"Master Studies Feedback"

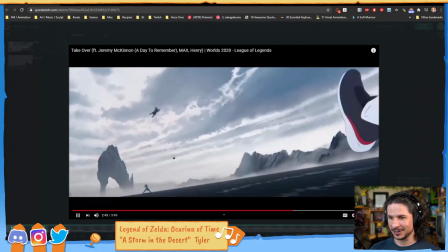Oh, nice. This was so cool. That's that's an awesome clip.
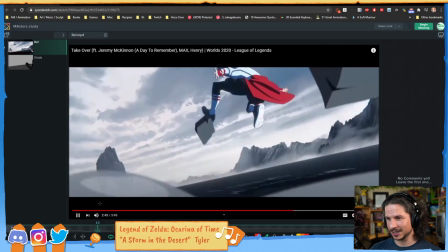The League of Legends animations are always spectacular to watch. Great motion.
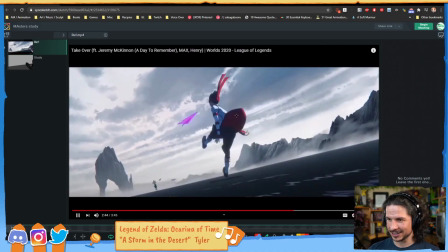Look at that. Look at that beautiful line of action right there. That's straight in the leg. Still dragging up here. So the line of action is kind of this extreme bend here. And they're using the other leg to help accentuate that by dragging it up first.
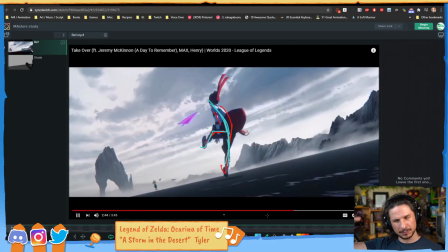It adds more kind of more impact to the landing right here versus if they had let the leg lead and done this. So this would still kind of push that line of action,
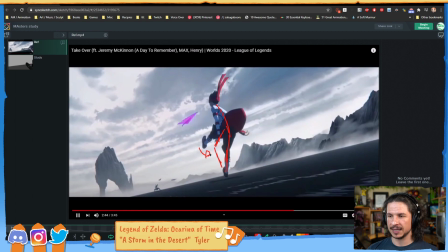but suddenly that leg starting to come down makes it so that you don't have contrast. I know this is not what you want me to take a look at, but I just saw it. It's like, oh, it's so cool. So by having that leg stay up, it creates this contrast, which not only creates the feeling of drag,
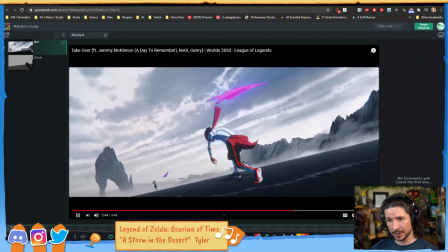but then makes this moment here when the leg suddenly kind of pops down and hits that much more powerful. And then you get this beautiful smear frame here. So let's take a look at this.
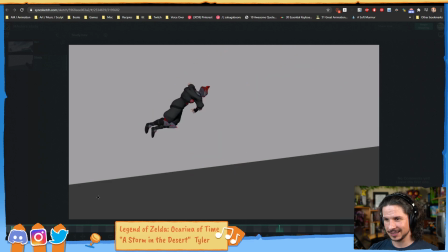Nice. That's really cool. You did a good job with this.
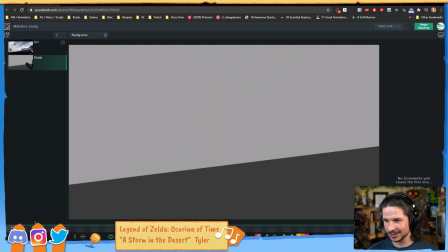So the main thing I would say with this, let me compare.
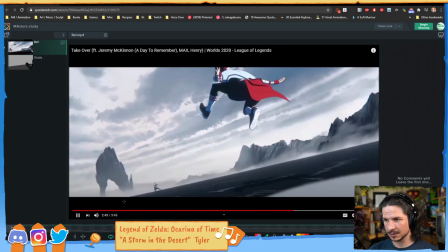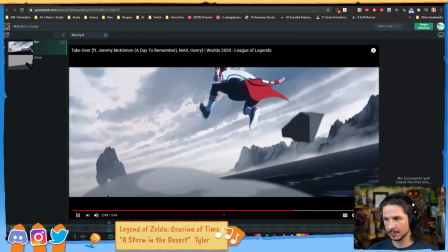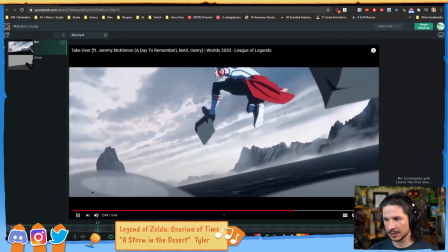Okay.
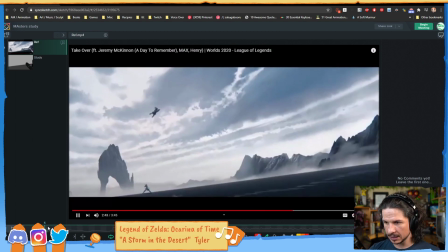So this is going to be the tricky thing, is that in your shot,
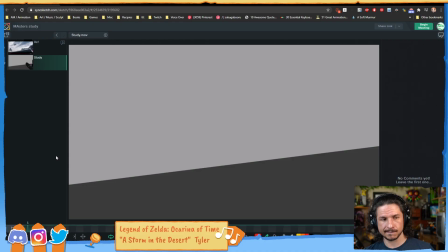you're missing a camera move. Now, when you're, how to put this? When you're analyzing animation, camera moves are very tricky to deal with because they will make something feel like an arc is there or not.
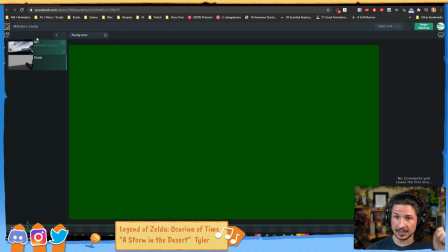So what I'm talking about here is if we study the beginning
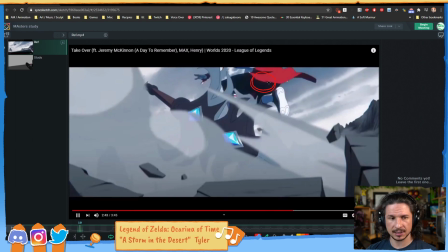and specifically watch the hips, and I like that suggestion, Lucas.
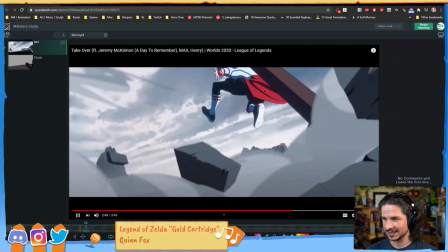I should set it up so it tweets when I highlight something, because when I highlight it, I usually cut it down to be just like a segment.
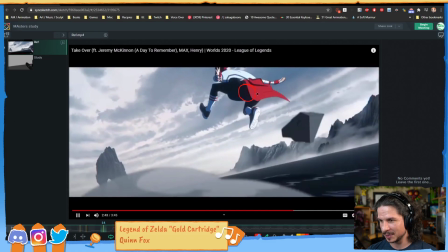So maybe that would be useful for people so they don't have to watch the whole stream all the time.
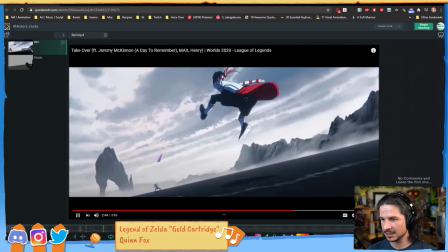Okay. And then it's starting to come down here. Okay. So as we look at this, and let's look at the spacing.
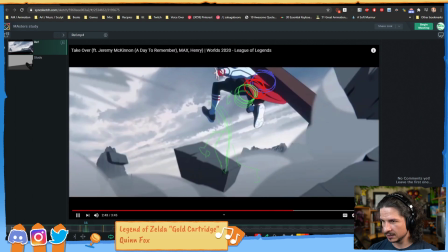I think I misdrew this one. No, this is the one I misdrew. So if we look at the spacing here, and if I draw in the correct spot, it's a little bit more there. You can see that the hips are moving in a downwards arc as they're coming through here.
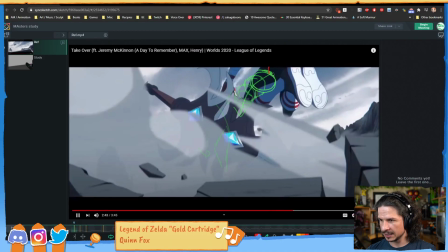Even at the beginning, from here, they're quite a bit higher. So the hips are coming down.
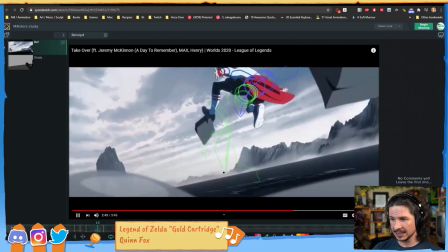Now on top of that, as this is happening, watch the level of the ground.
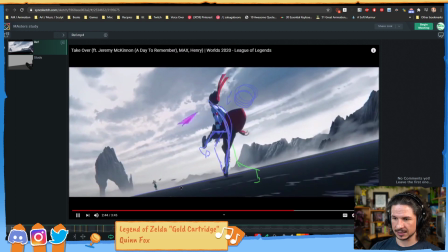The ground tilts ever so slightly. I'm exaggerating this here, but yeah, somewhere around there. So the ground is tilting as that happens. What this means is that the arc of the jump is actually going to be affected by that camera move as well.
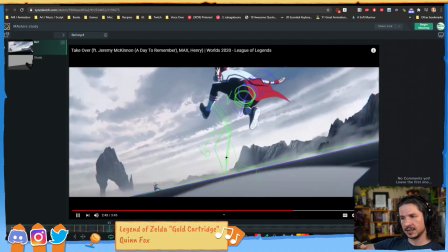And in this case, if it's moving upwards,
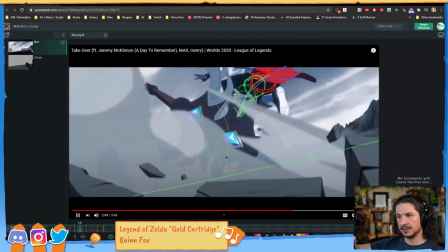that's going to make the arc of the jump
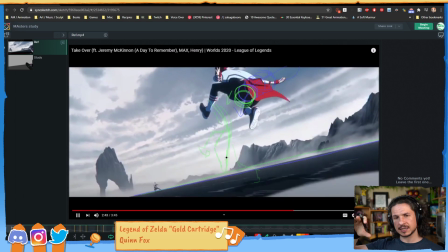less intense. So it's actually going to flatten it out a little bit.
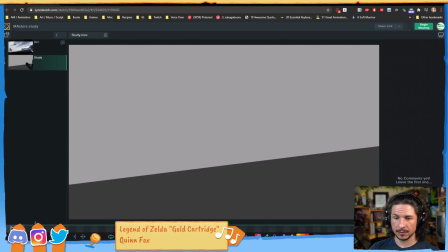So if we look at this, one, there's no camera move. Is that a bad thing?
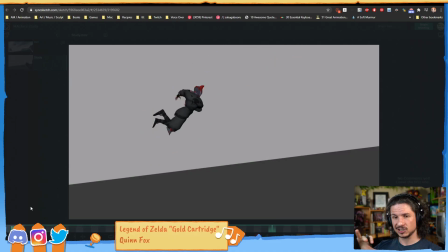Not really. It's just something to pay attention to. So if the arc of the jump is less intense because of that camera move, without a camera move, we would want that arc to be just a little bit bigger.
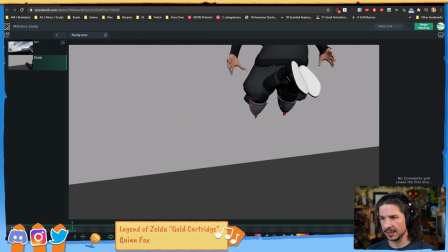Just a little bit. Okay. Now if we look at the hips here, you've got
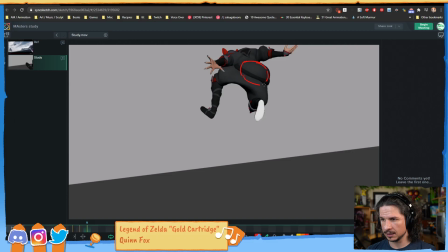a little bit of the arc, but right here, so I'm kind of specifically looking at this point right there, that flat section there. You can see how it starts to flatten out a little bit.
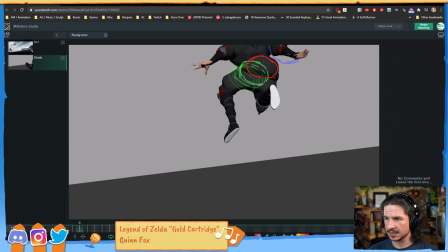So if we look at this, your arc starts to come in, but then starts to turn this way.
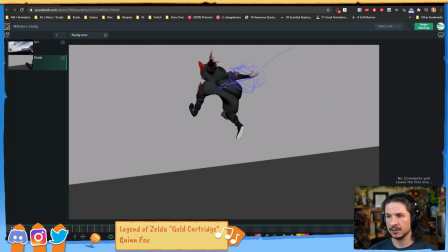and the character starts to go horizontally before coming down again. This is making it lose a lot of the momentum that the original has.
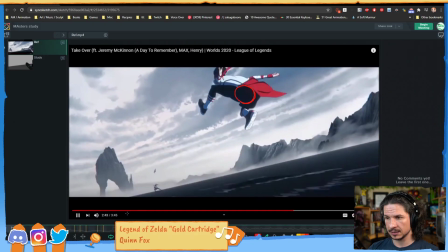In the original, we get this, and the hips continually keep coming down.
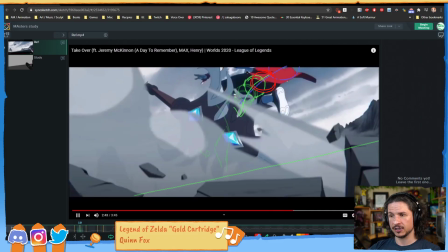There's no point where they flatten out and plateau. Now, to be fair,
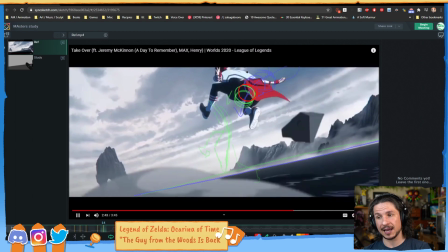you could argue that it is, in the sense that they are animating this on, they're not animating this on ones. So for example, we hit this pose here on frame 14, and it holds for 14, 15, 16,
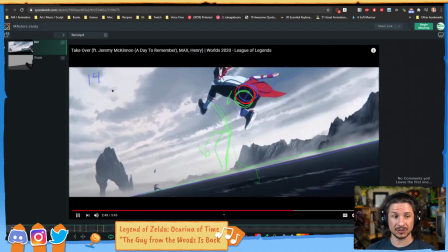17, and then 18. So it's holding for 4 frames right there.
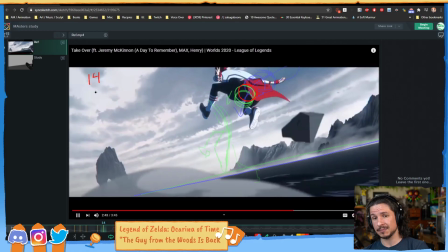Even though it's holding, it doesn't mean that it's not moving. So what I mean by this is, if I was to break this down, so we've got a key on 14, and then I needed to put a key on 16 here,
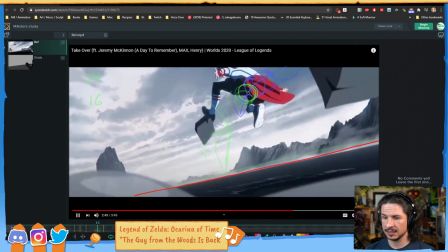I would still want that hip to keep moving down.
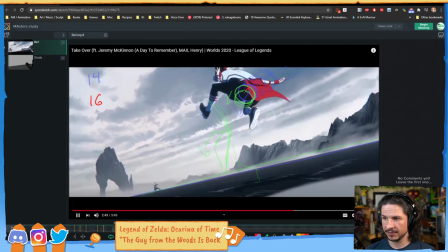So it would still have to move along that axis.
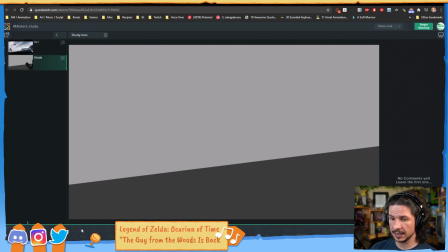So with that, it's just watching that arc.
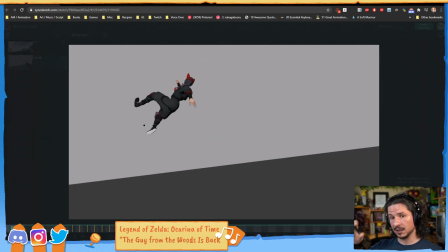Okay, so that's going to add a lot of weight in that beginning moment right there.
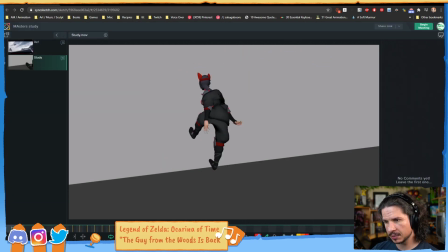Okay, the next part here, as he comes through, push that drag on the leg.
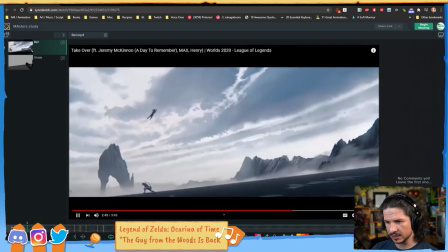So again, this might be a result of the animated on 2s, but if you watch this leg,
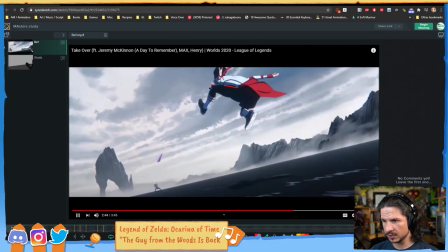it's really high up here. You've got this really extreme bend in the leg, and then the other leg there. And as it comes down, specifically watch the relationship between the knee and the ankle.
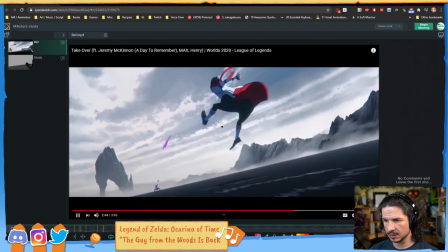I'm going to kind of bring this down here. Then we get into that. Okay. So let's take a look at this.
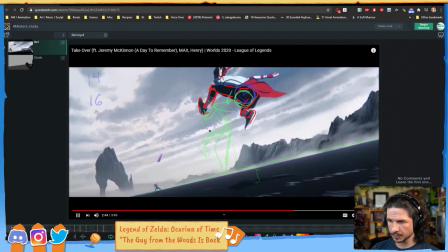So as it's coming down, what color will show up here? Purple? Okay, purple shows up. The spacing between the knee compared to the ankle,
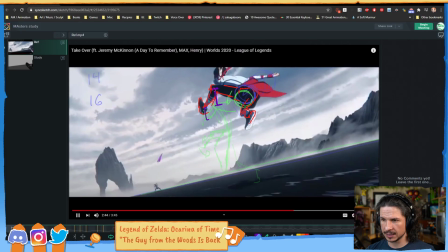you can see that's actually longer here, right there. So that is a wider spacing than this. What that means is that as he's coming down, I'm going to have to twist my arm here. You've got a bend here, and they're both technically moving, but you get the wrist,
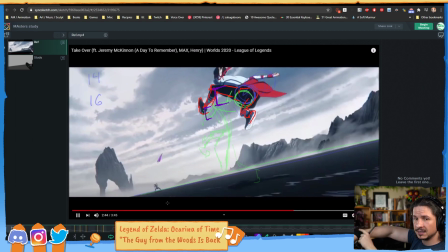or I should say the ankle, bends or drags a little bit. The knee is pushing down, and the ankle is wanting to stay up higher.